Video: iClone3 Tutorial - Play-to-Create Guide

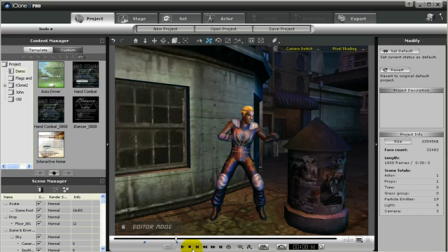Not smart to do in real life, so be careful, but at this moment in the edit when he's jumping up in the air,
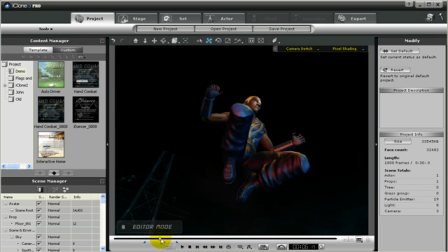I don't like his arms being off to the side, so let's get a better camera view.
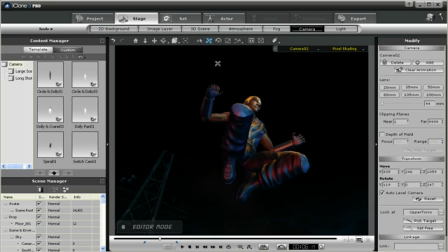Choose camera 02 and let's change here's a good angle.
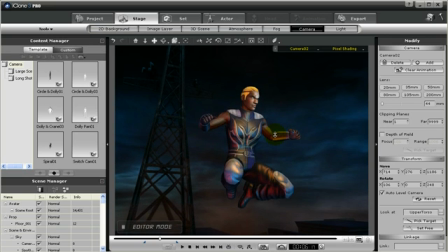So at that point in time on the timeline, I want this camera to look at him at this point.
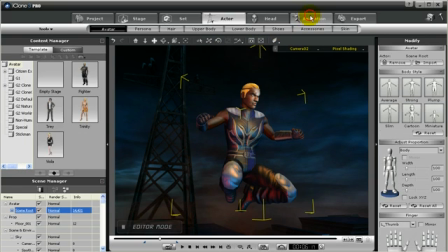And I don't like the animation of him jumping with his arms like this at the side.
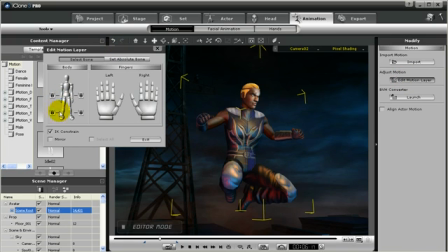So I come over here, click the mirror, and I want his arms to go straight up. There you go. All right, that looks about right.
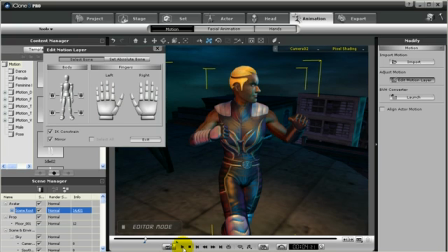I think that'll work. Okay, so let's watch. So playing the action, he jumps up, the arms go up, and ba-doom, he lands.
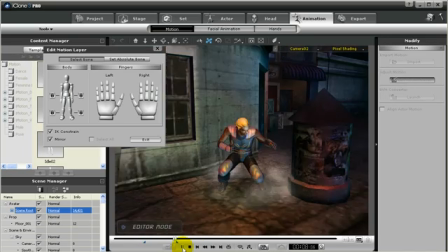But that's how I can edit out the action how I want. OK,
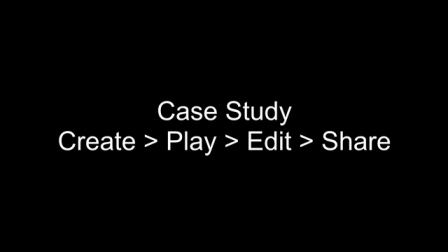Okay, so let's take a quick case study of create, play, edit, and then how to share.
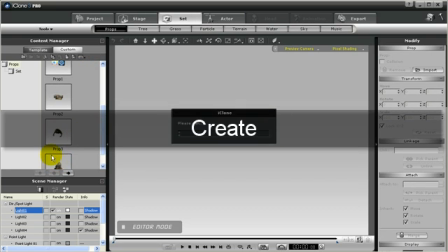So once again, let's create a stage real quick. Throw a few things in there.
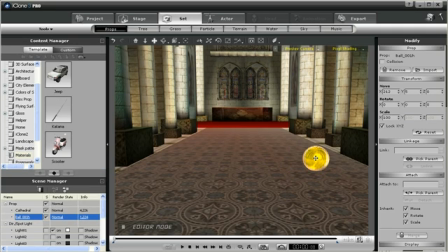Got a few objects, a few props. I'm gonna run through this real quick, all right? So everyone just follow along, move things around, throw in an actor.
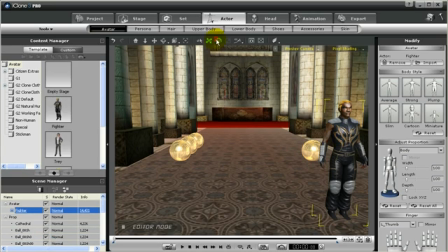Adjust my actor, move him around, rotate, very good.
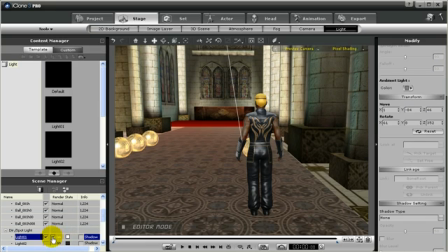All right, so now let's take a look at lights. Edit the light, create the lights that I want.
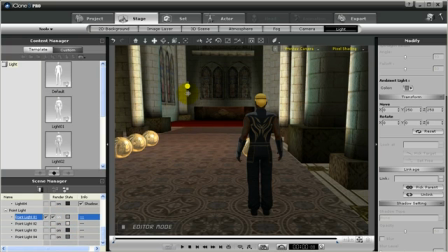I don't like that light, I'm gonna change this light here. Get my gizmo, move my light around, move it closer.
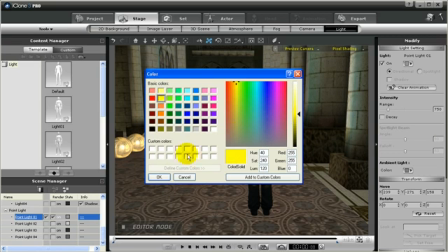Change the color of the light. I'm gonna say yellow. Okay, change the ambient light, make it a little darker in the room.
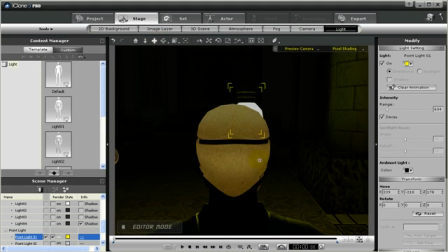There we go. Right, move the light around. Let's see here, change the light. I want the light not to be shown. Let's link it to the character. Let's not link it to its head.
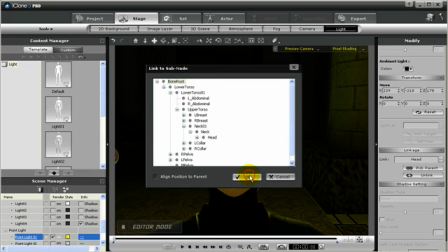Let's link it to its bone root so it doesn't bounce around unnaturally. Right, what else can you do? Let's see, what else can I do to set it up?
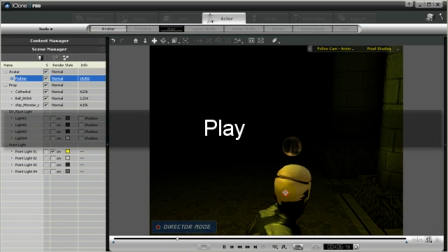Alright, nothing. So I guess I'm gonna play it out now. So here I am playing. I've done created the stage.
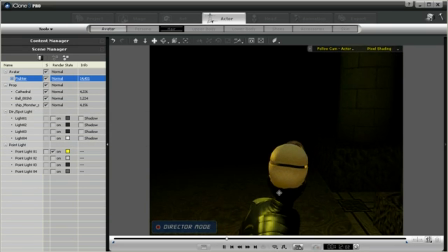Now I'm gonna play out the action. So I'm gonna have my actor walk down the hall with the light, and pretty soon I should see my little monster friend. Ta-da! There's my monster friend. So I'm gonna walk up to him. Hello. All right.
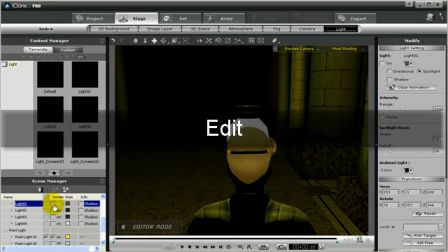So now we're going back into the edit mode. And all right. So I have created the stage.
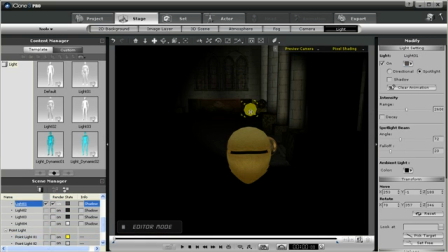I have played out the action. Now I'm gonna edit it. Now I didn't like how the light was, so I'm gonna change the light system.
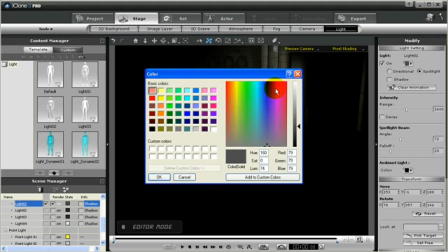Instead of having it just follow me, I'm gonna change it more like a flashlight. And I didn't like the color yellow, so I'm going to change it to red to make it a little bit more scarier.
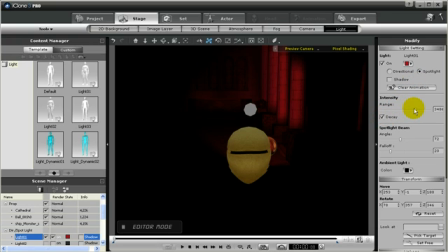I'm going to change the decay, change the range a little bit, make it a little longer. Maybe we can get shorter. There we go. Okay, so I'm going to change the angle a little bit, make it wider. There we go.
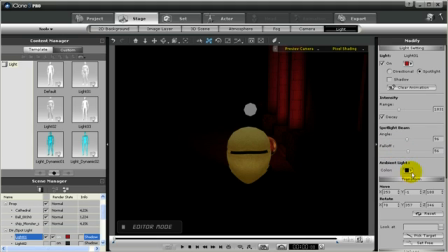Change the fallout. There we go. Alright. Move this around a little bit. Closer to me so it looks like more like a flashlight from my avatar. Okay. Alright, so let's see here.
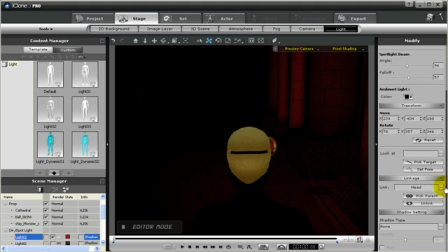And maybe make sure I link it to the parent. Not the head, but the bone root, because I don't want to bounce around so crazy like.
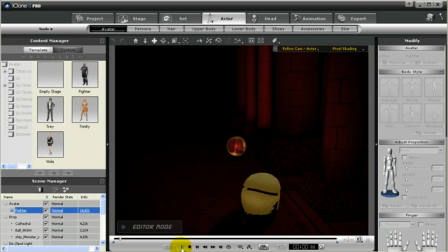Alright, so let's see what that looks like. So he walks along. Now the light is red. It looks more like a flashlight, being facing forward. It's coming along. It's a little bit more scarier now when I see my monster. There he is. But you know what?
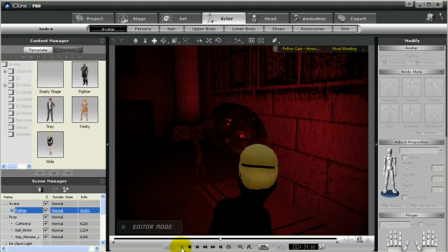I don't like that red light after all.
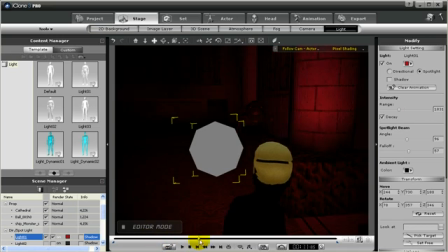And I don't like my friend either, or just punch me in the face. Let's say, for instance, at this point in time on the timeline, I don't like the color red, so I'm gonna have it turn blue. That way, over the timeline, while the animation in the play is going along, you'll notice that the light goes from red,
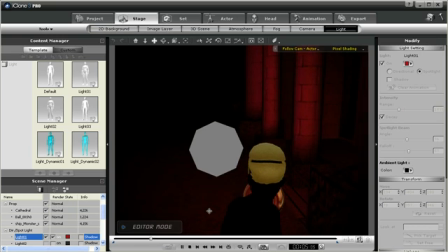starts red, so start to turn a little purple right about now. And there it goes, turning purple, and it should start to turn blue.